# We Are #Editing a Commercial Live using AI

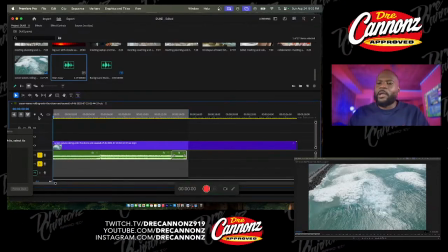I just feel like that's a great way to kick it off. You know what I'm saying? We live in a time when things are constantly changing. That's why Duke C, you feel me?
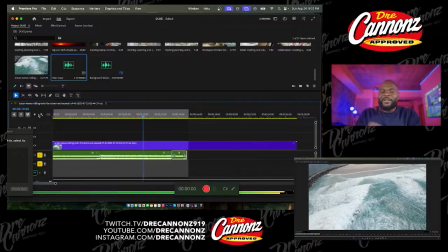Pop out like it's popping, nigga. We showed them in the office. We showed them doing a bunch of crap. You know what I mean? Like editing, like, you know, delegating. You know what I'm saying? Like politicking. You know, acting real busy.
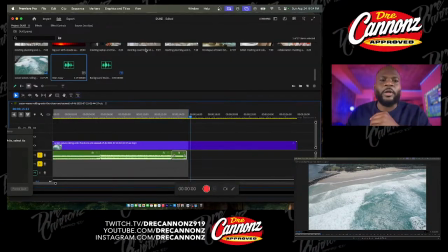And then we have that tagline: "The future starts now." You know, the future of leadership now.
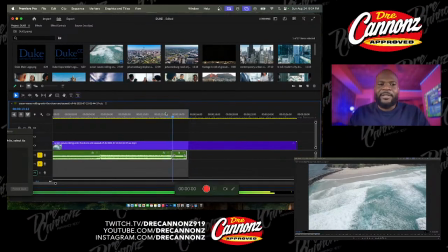You know what I mean? The future of leadership now.
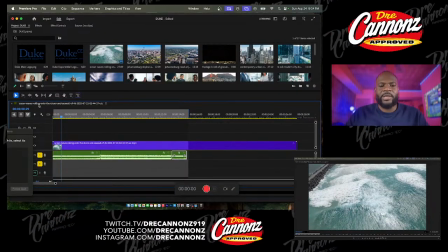So, I mean, it's going to take some prettying up. You know, this looks really crazy. Kind of don't even sound that great right now, but that's where you come in. You know what I mean? This is your canvas. You know, we just painting. We painting right now.
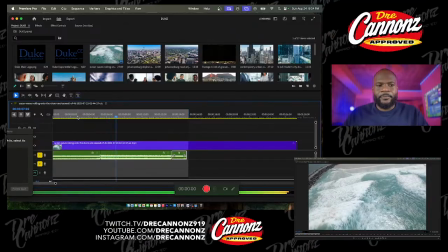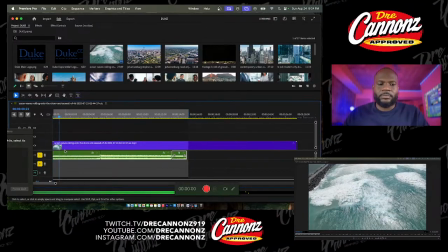really might could shorten this part too. I just don't want it to feel rushed. You know what I'm saying? I wanted to feel like that 15 seconds felt like a minute. You know what I'm saying? I wanted to feel like we covered a lot of ground in 15 seconds, you know?
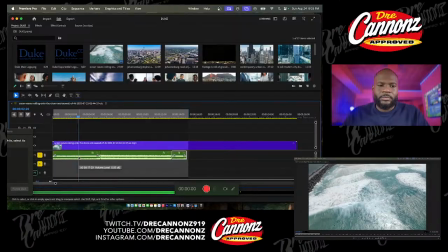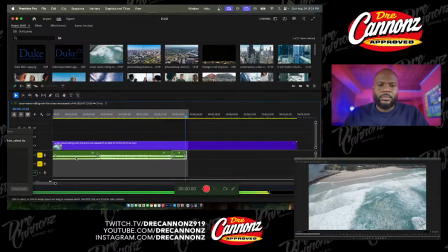Let me see this one more time. Let me just move this over here real quick.
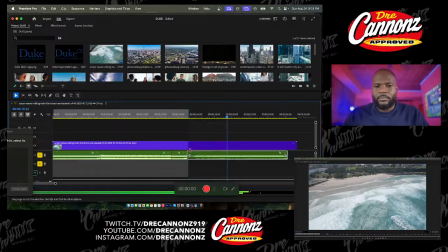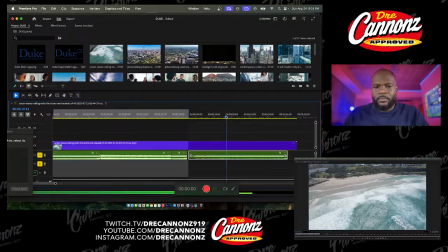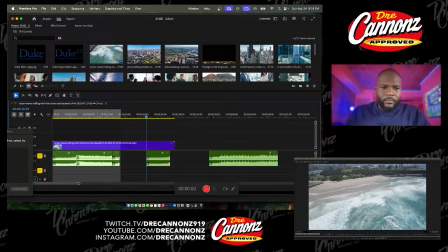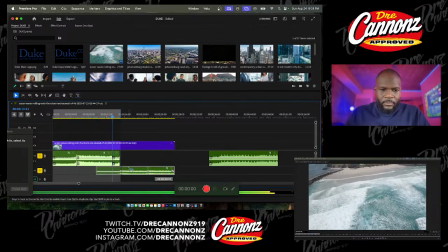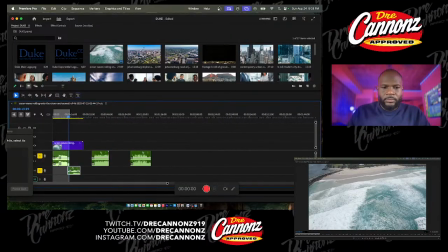What's this? Is this all I got of the beat? Let me see what this is.
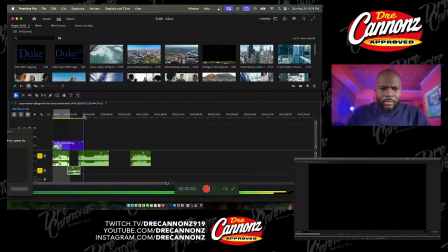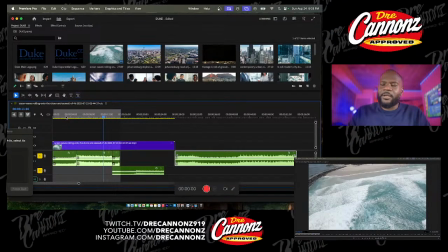We might could work with that, but I kind of like that. I like that for real. I really do like that.
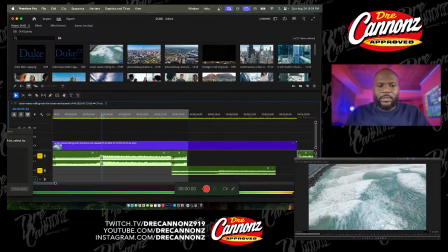I need to see though.
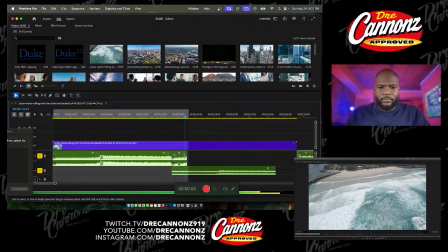I need the full pattern to play out.
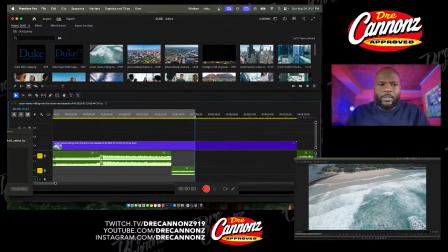Cause it could wrap up right there, but that's already, we going to 16. We 15 and a half right there. We literally at 16.
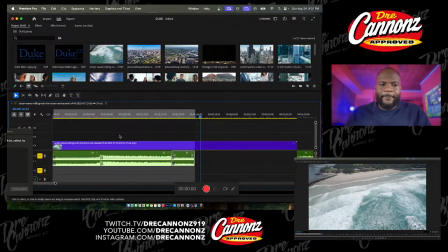But I think that works.